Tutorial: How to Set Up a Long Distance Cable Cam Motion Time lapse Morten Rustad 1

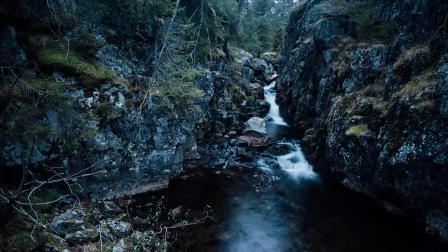0:13 Today, I'm going to show you how to create a super long time-lapse of up to 100 meters. Time-lapse photography has become very popular over the past few years because it enables you to create super high-quality video with very cheap gear.
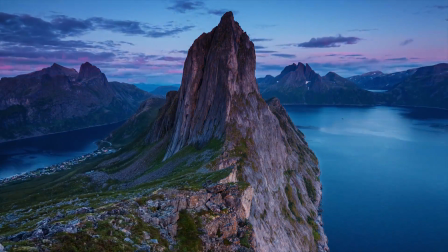0:28 It's a technique that lets you play with time and show changes in the world that are not visible to the naked eye.
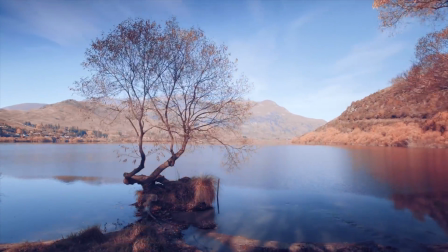0:34 You can also play with motion and add a perspective to your shot and move the camera in the environment, playing with foreground, background, and also to create a depth in your images.
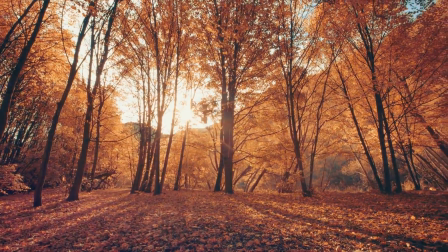0:46 However, most of these motion control systems are limited to the length of your slider.
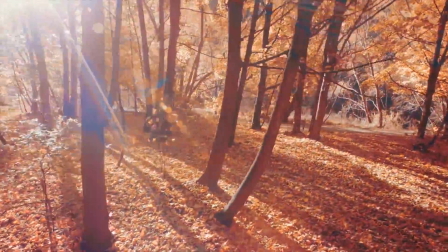0:51 Today, I'm going to show you how to create a time-lapse of up to 100 meters in length.
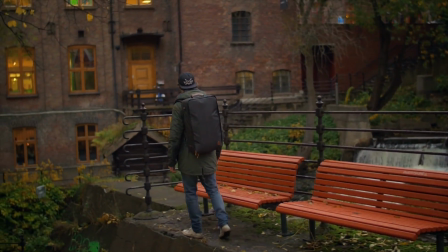0:59 For this time-lapse, I wanted to find a location where I could make the camera fly over a river or waterfall,
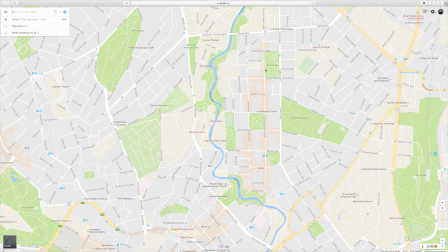1:06 as this is something I've never seen in a time-lapse before. Usually when I try finding a location, I use Google Maps and Google Earth.
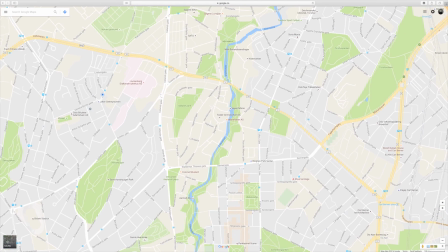1:14 In Google Maps, you can use Street View for exploring urban areas,
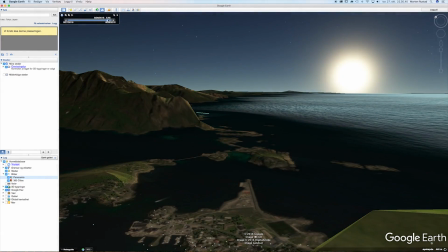1:19 while Google Earth lets you see the sun's movement in a 3D environment and see pictures others have taken on the location.
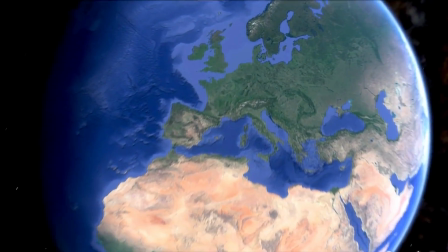1:27 For this particular shot, I knew of a river close to my apartment in central Oslo.
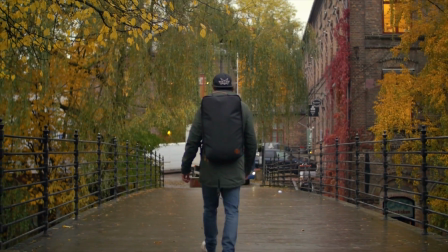1:33 After exploring satellite images, I walked along the river to find the perfect spot.
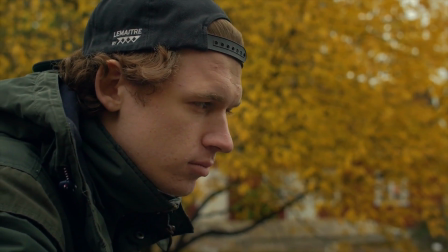1:39 Over this small waterfall, I found a place I liked, which had trees on both ends which I could attach my gear to.
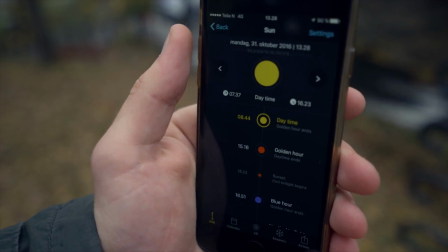1:47 Once on location, I like to use the app PhotoPills on my smartphone to see details about sunrise and sunsets,
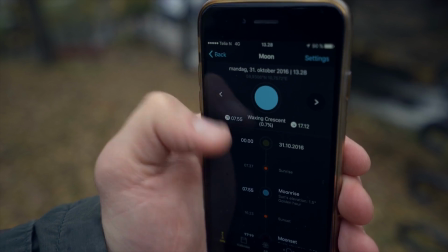1:54 the movements of the sun and moon, and so forth.
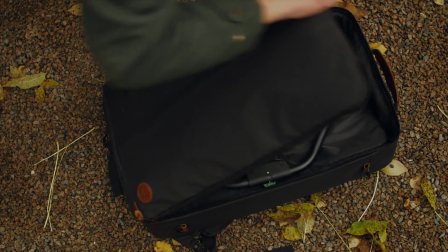1:57 To create this long tracking move, I'm using the Syrp Slingshot, as it provides everything I need in a compact and portable package,
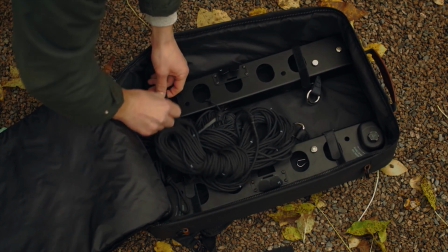2:05 enabling me to get into even remote locations.
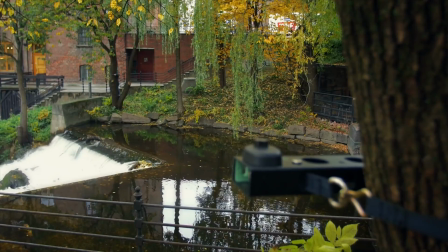2:09 As the sun was not going to be particularly visible in the shot, the weather was not as important as it usually can be when shooting time-lapses.
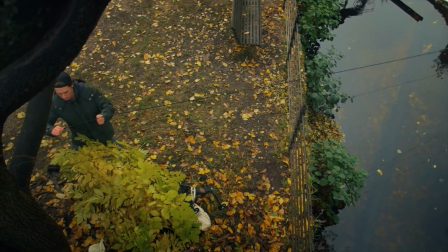2:18 However, I wanted to avoid the light to change during the shoot,
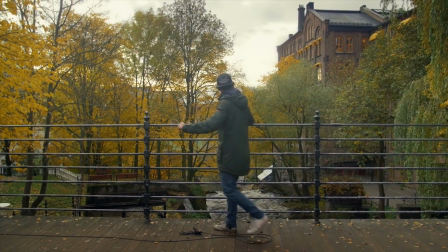2:22 such as the sun shining and suddenly being blocked by clouds, so constant gray weather was perfect.
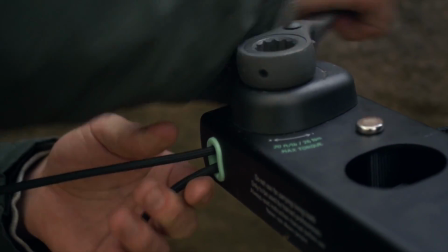2:30 I'm attaching the gear to 2 trees on each side of the river and connecting the ropes between them.
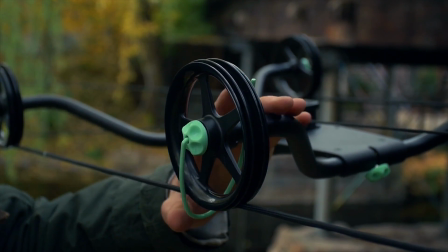2:36 Then you set up the carriage and attach the motors.
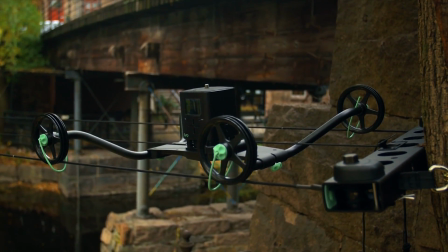2:40 For 3-axis motion control, I'm using the Genie and 2 Genie Minis,
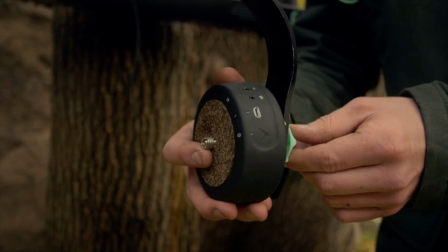2:45 which are attached together using the pan and tilt bracket to provide smooth track pan tilt time-lapses.
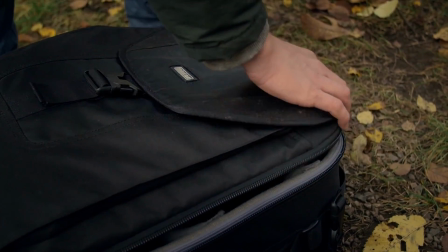2:53 For this shot, I'm using the Sony a7R II, my standard time-lapse camera,
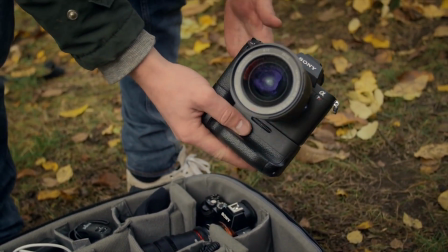2:58 but most DSLRs or mirrorless cameras will do the job just fine.
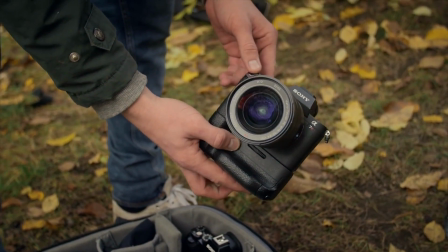3:03 I've attached a nice wide-angle lens on here, the Sony 16-35mm f4.
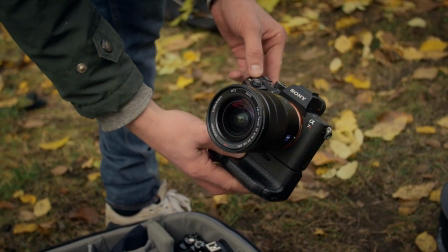3:09 This will enable me to include as much of the waterfall as possible in the image.
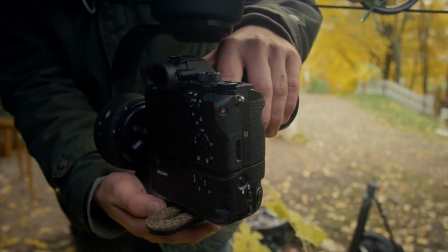3:15 For this view, I wanted to create a feeling of flying over the river, and I want to pan the camera to always have the river as the main subject in the image.
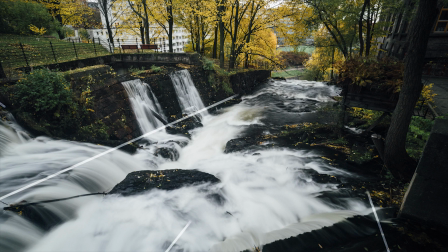3:25 The river will create the leading lines into the center of the image.
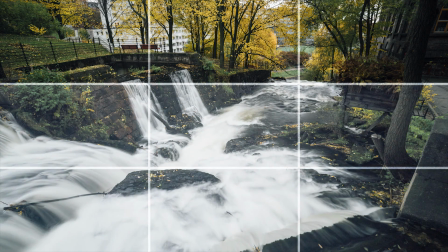3:29 I also like to use the rule of thirds, so I'll keep the river in the bottom 2/3 of the frame and the trees above in the upper thirds.
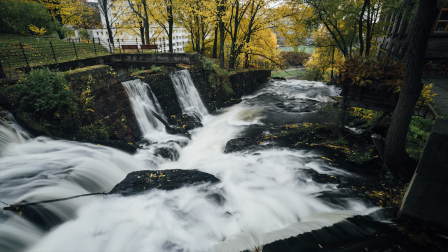3:37 Depth will often give your time-lapse interest, and I think the long movement will add just that. There's not a set way to compose your image, but guidelines like these might make your image more appealing.
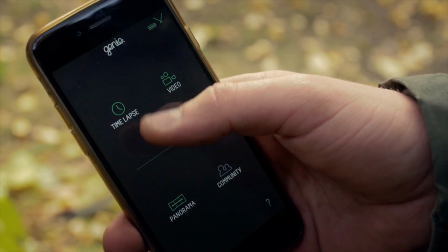3:50 The Genie Mini enables to use the Syrp Genie app, which is essential when setting up time-lapses in hard-to-reach locations.
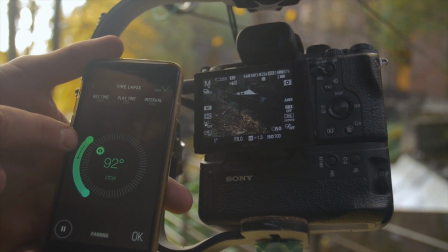3:58 To set my start frame composition, I will turn on my camera and control the camera's position through the app.
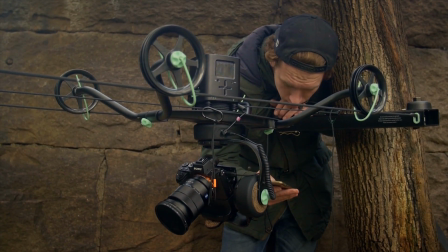4:04 Once connected to my Genie Mini, I will adjust the pan and tilt axis separately to attain my composition.
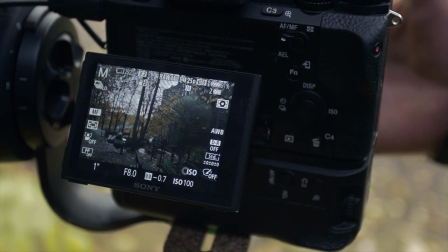4:11 Now I need to set my camera's exposure.